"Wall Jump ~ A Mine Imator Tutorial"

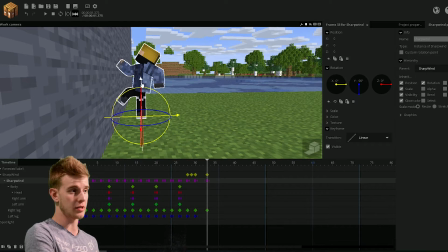The character unrotates, and the character is also going to be the up and down speed. That's gonna be linear. Needs to be linear, because he's still going upwards. And it's gonna be faster, like this.
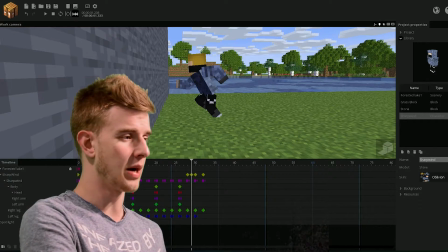It kind of looks awkward now, because of the body. If I make the body invisible for now, you'll see.
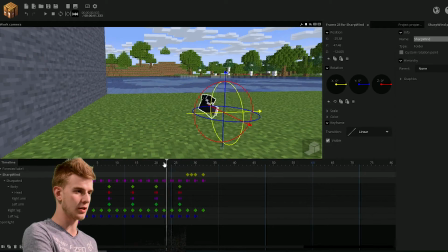The reason it does look funny, though, is because the legs are sliding in this shot, and this makes it seem like he's slowing down.
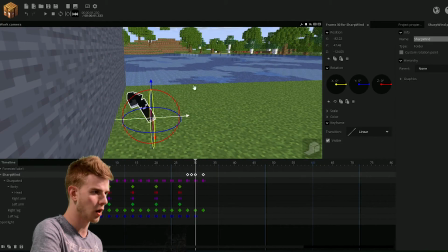And this still needs to be a bit closer to the wall, like so. And this final keyframe is just gonna be brought upwards like this.
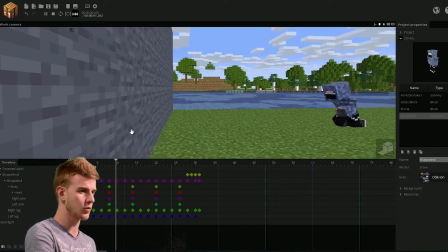So, yes, this is way better, actually. This guy runs towards the wall. Bam! It looks weird with the body, but the legs look fine.
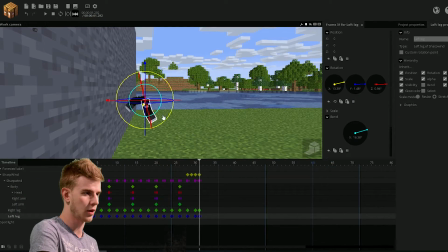This is the reason why I turned the body off. And the other leg is gonna go backwards and bend, because like he just propelled from this direction. Let's keep the body invisible and focus only on the legs for now. When we're done with the legs, we're gonna go back and fix the body, because that's how it's done. Like a 3D printer. Slowly adding layers to the animation to make it look better and better. Also, I apologize if you hear thunder noises in the background. We're having a mild storm. But yeah, after this, there are two motions happening to the character. First is the motion going upwards, second is the motion going inwards. The two motions have different paths. The motion in needs to be stopped and the motion up is slowly starting. So those two make like a curved motion, and that's why we have two folders. The character is going to go either inwards or upwards, and the folder is going to do the opposite motion with separate transitions to make it all possible.
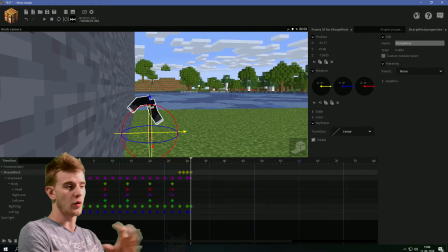Since I've moved the folder left and right, I'm gonna do the same in this case.
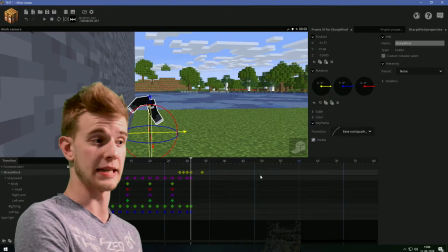Move it in like so till this position with an ease out, and the character is going to go up with an ease in.
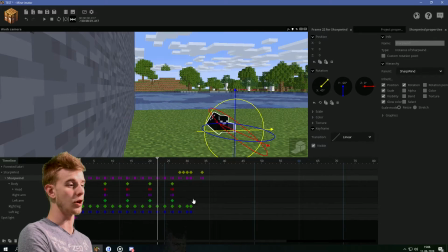What happens is this circular motion thing here. And now we're going to adjust the legs to suit this situation. Extend it at the final frame and just put it in the wall.
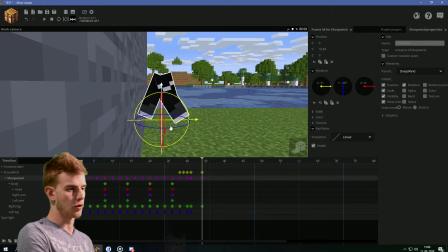We need to put it on the same place. So if the legs were to extend, the body needs to go more up, like the character, not the body, the character, because the character is the up and down motion. So the leg is always in the same place. But in between here, the leg is going through the wall, and we obviously do not want that.
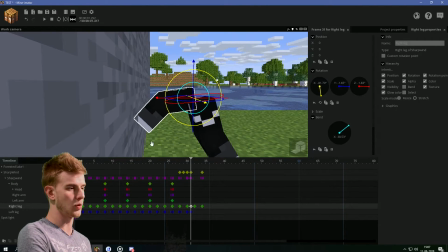I'm just gonna sink the leg so this point is always in the same place. Don't worry about glitching through the blocks. These are very fast motion. It's not gonna be noticeable. Minecraft characters are built this way. Glitching does happen, and there's nothing you can do about it, especially at this frame here.
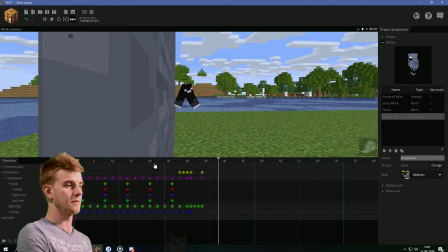But now it looks like this. Honestly, it doesn't look too bad.
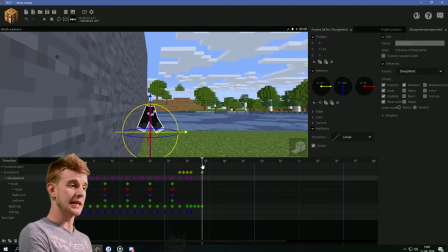And this other leg is just gonna wait for now, because now this left and right motion is gonna go slightly backwards,
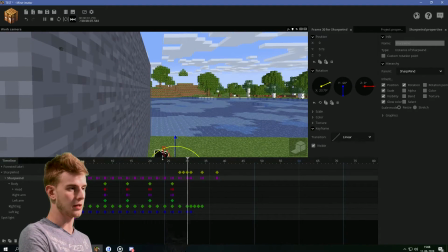and this motion is still gonna go upwards like this.
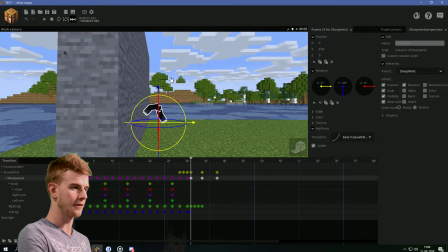I think this might be a bit too much. I think if I put the motion of all of this upwards, go downwards a bit so I counter the effect.
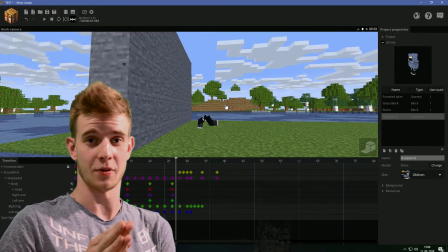Yeah, look. Keep a realistic tempo and stuff, because like these are still human legs.
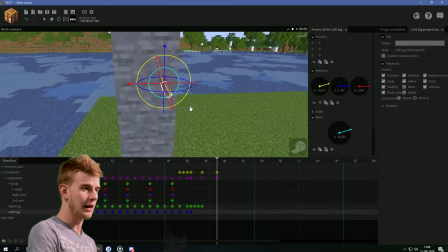You can't just make them propel upwards at the speed of sound. This leg, the other leg, would be positioned on the wall for the second takeoff.
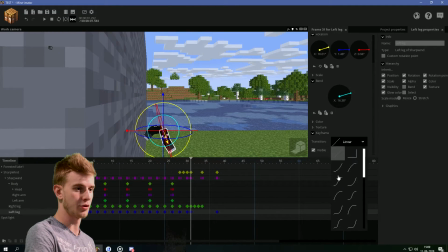So this leg should be adjusting from this point to the other. Keep getting an ease in and out like this. And on the in-between here, just make him go like this. Retract this leg and get an ease into this, ease out to this.
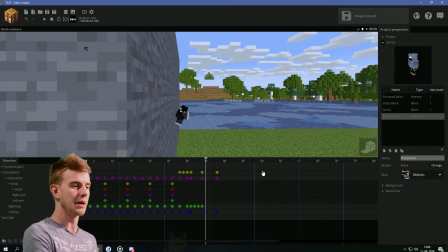So we kind of keep the structure of an ease in and out transition, but in between, you get to bend the leg inwards.
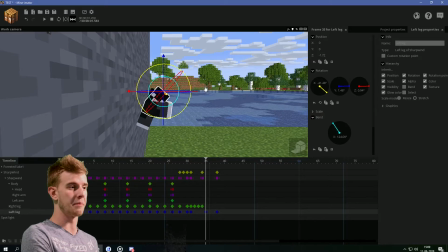Or if you cheat the system, physically move the leg backwards like this. Which doesn't look too bad, so I'm just gonna do that.
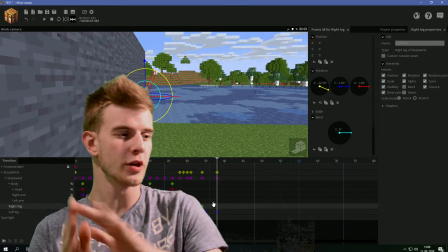Why not? Look, it doesn't look too bad. Now I've come to the point where I don't know what to do with this leg, so I'm gonna give you a very useful tip. Stand up out of your chair and reenact the movement. I'm gonna reenact this move.
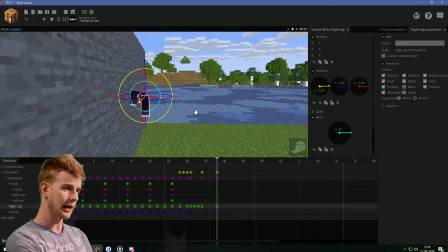Okay, I figured out when I do the move, my leg usually goes like this, backwards and extends, kind of like that.
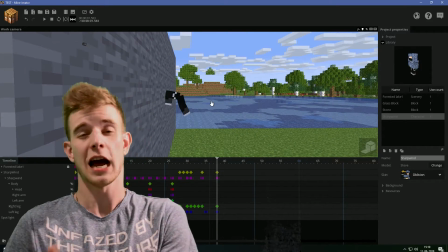If you're not capable of doing a wall run in real life, I recommend you watch some reference footage,
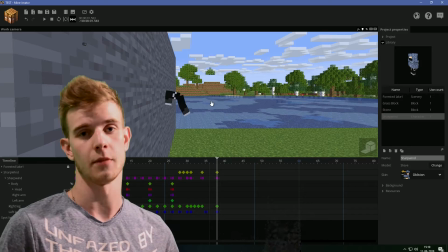because reference footage is very great if you want to recreate motion which already exists, such as, for example, this wall run.
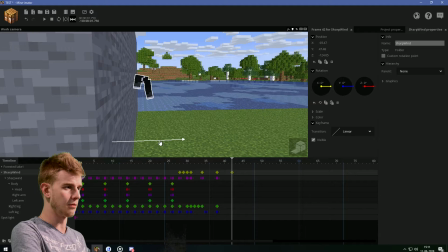And then this motion is gonna go out even more, and for now I'm just gonna extend this leg,
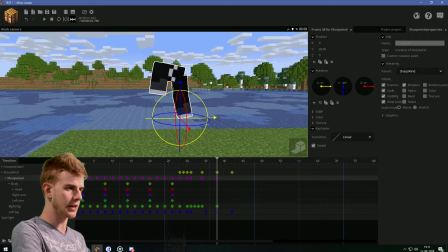was going out from the motion here, and if it was here before, then it should be in the wall more,
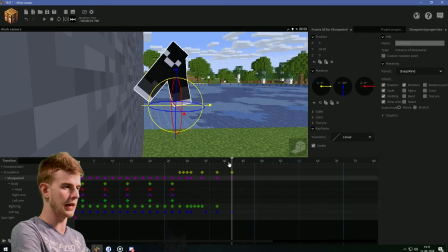but that doesn't matter too much. So let's do this. So now it's in the wall again. Give an ease into these two, and then it looks like this.
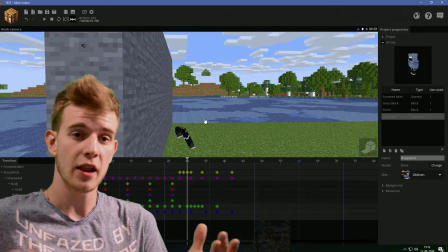As you see, we got the effect we wanted. The first takeoff is great because you have a lot of speed and stuff, but then it's slowing down, and the second one is kind of slower-ish.
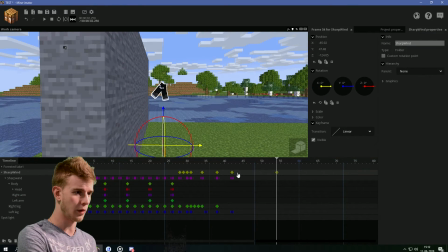As you see, that's exactly what I wanted to go for. Normally, these legs would just continue going backwards at a higher speed than usual, because now it's just been launched backwards. The motion would kind of go up, but not very far, and then fall back down like this with an ease in. So this would normally happen. This is the motion we have. Like if I wanted your character to actually grab onto the wall, we gotta animate the hands reaching up for the wall and pulling himself upwards.
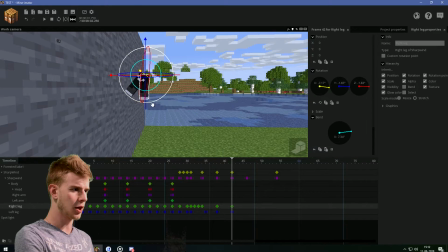We're gonna fix that if we get that high, but if not, we're keeping it like this. This leg goes in and slightly bends because it's trying to maintain balance,
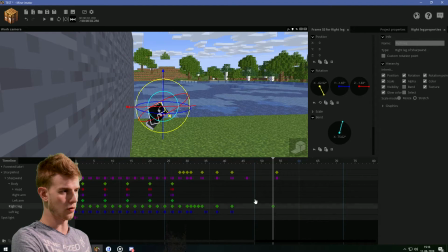and now it just goes up and bends even more, and this leg is trying to go down, catching balance.
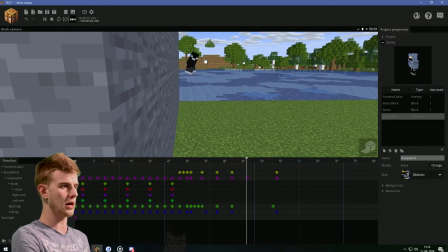So it's like this. Like this. Taking a look at the legs alone, I like this animation very much, and as you see, I did use linear in this, and it looks nice.
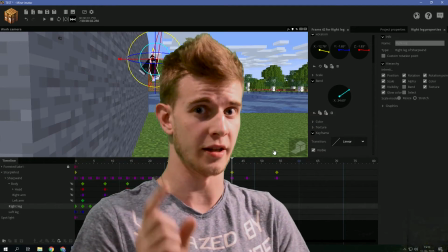So don't tell me linear is always ugly. Linear does look nice, but only if it's used right.
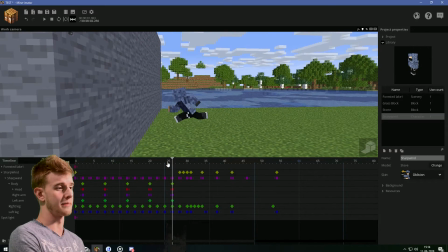And now the ideal thing to do would be to animate the body, because the body is still just stuck in the same pose, which kind of looks awkward.
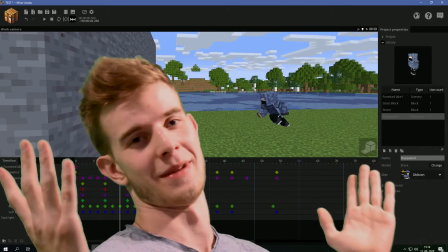The beauty of animation, I'm telling you.
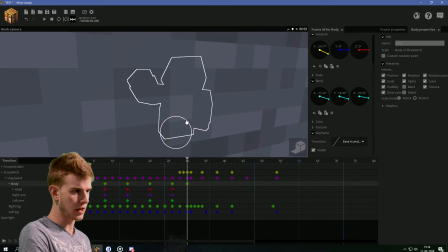As you take off, the body would normally just go backwards, kind of towards and away from the leg which was taken off, so it kind of gives space to where he's trying to go. Like, if you're projecting yourself onto the wall, you're probably gonna want to face the wall so you can catch yourself on with your hands.
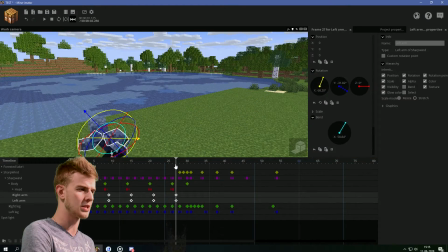Okay, no, the head should not be overlapped. I was just trying something. The arms maybe could use some overlap like this. Oh yeah, the arms could use some overlap, see? I have flaws in my animations as well. Another reason why the head should not be overlapped in this part is because it's parkour. You got mass, and you're trying to jump off buildings. You always want to be looking at what you're doing, so don't overlap the head.
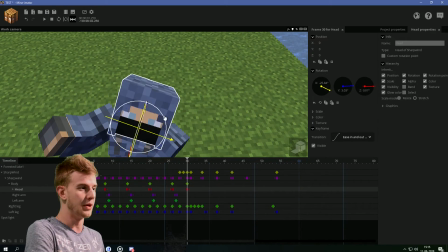The head should always be looking at what you're doing.
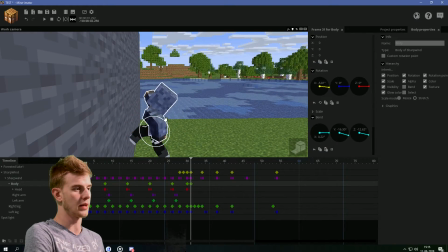And then as the body turns around, you obviously don't want it going like this, but still just like going upwards, keeping a balance, maybe.
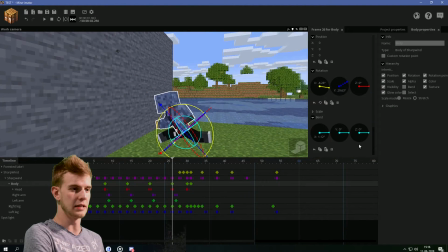So it looks like this. Okay, this ease in is too much, so let's keep this one linear. Even now it's too much because of the body. The body here has a very fast motion. So let's try to go for a slight ease out, actually.
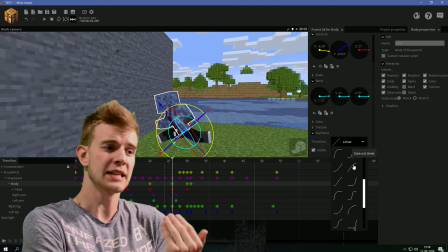Ease out sign. This motion needs to be eased in, but the body's motion is so fast that maybe a slight ease out to counter the very strong ease in, maybe.
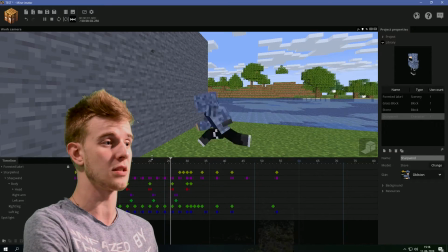And that doesn't look too bad, as you've seen here. Always adjust the head.
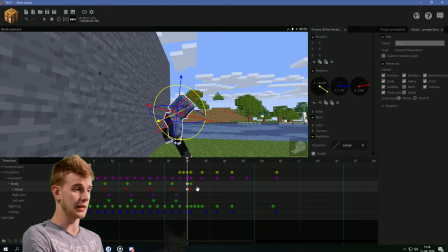And of course, these here should be linear because these are also contributing to the harsh contrast of moves. If you have a lot of keyframes very close together, always use linear. Don't ease them because that's gonna make chunky move. Oh, I just saw a lightning strike. There we go. It's pretty far away, don't worry.
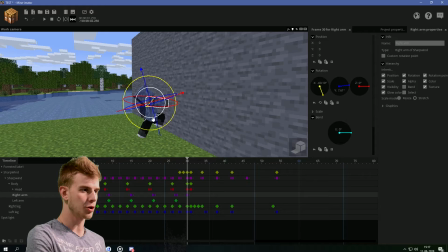Okay, so this arm, which was already in front, should complement that motion by going in front even more, also with an ease in.
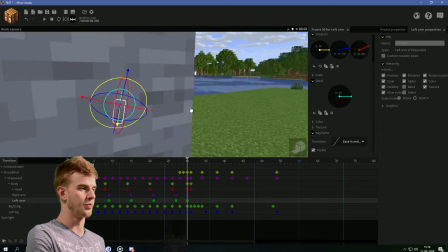Also, this other arm, just do what the previous arm did, just make it go up.
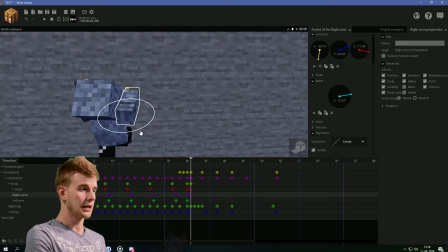And also, this arm is now trying to keep the face away from this stone wall in front of it,
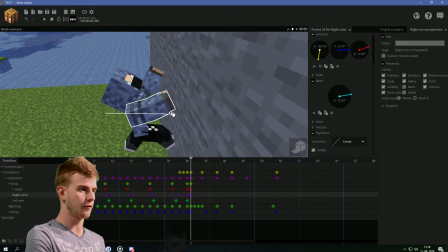so I'm gonna rotate it slightly, maybe even position it forward, because he's trying to keep distance from the wall.
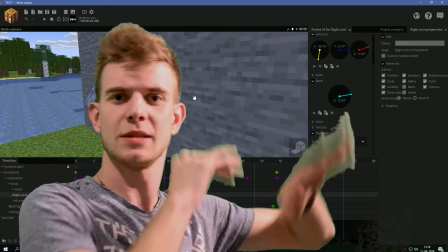As you're doing a wall run, your hands are always just kind of doing small baby steps on the wall. So you keep your face away from...
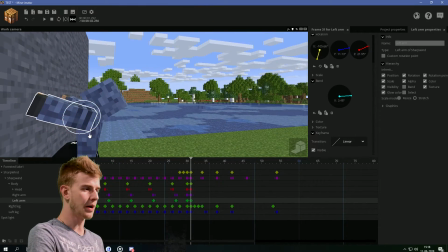You get the point. This arm as well, but because of the body's motion, this arm is closer than the other arm,
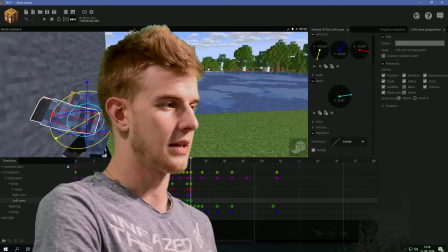so this arm has a greater chance of actually getting a solid contact. Please.
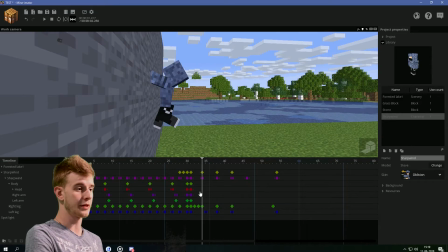This. Alright, there we go. I'll take that. And from now to this point, the body is not gonna be turned anymore.
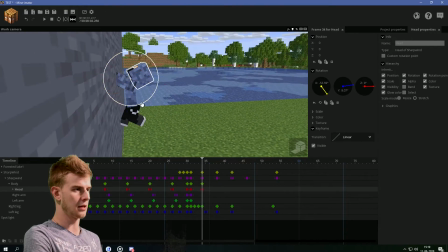Body is now inwards, bent backwards, and the head could be brought down a little bit because now he needs to pay attention to what's happening in front of him.
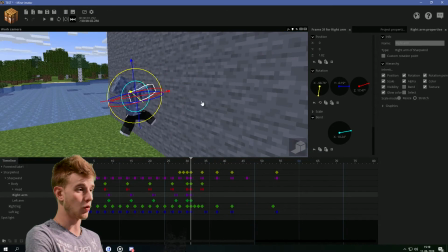This arm here was not touching the wall before. This arm has some space left.
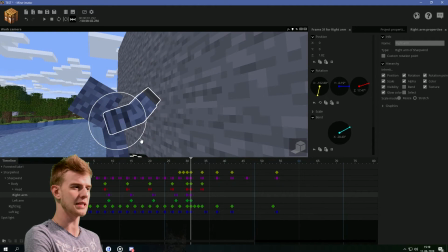So at this point, maybe let's bend this arm slightly and make it go up for the second row. So like this is where the arm would be synced to some random point like this.
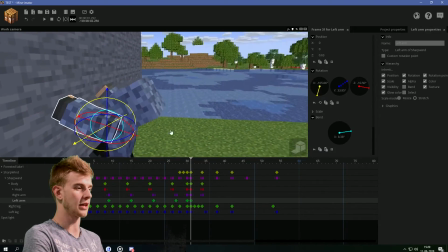Oh. And this arm, which had contact with the ground, should probably do something like this, you know?
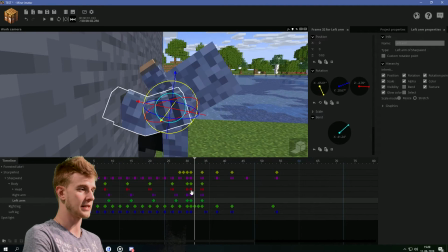Like this, like this. Okay, of course, always sync the motion, so it's always in the same place, like this.
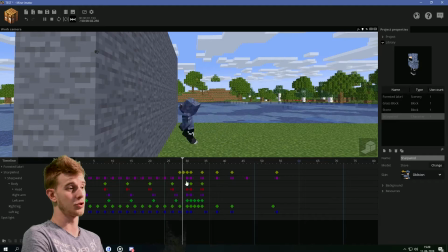So like this. This part doesn't look too bad because it actually references a human motion.
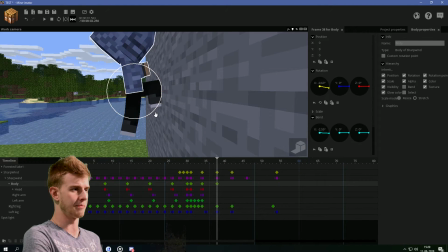And now at this part, the body is also just going slightly back, not bent as much, maybe rotated slightly to give space for the leg.
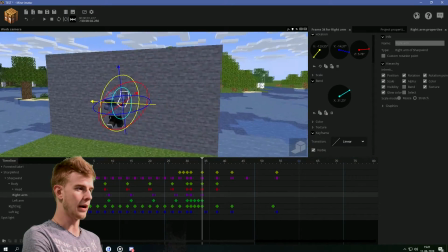And this arm now has a way to go.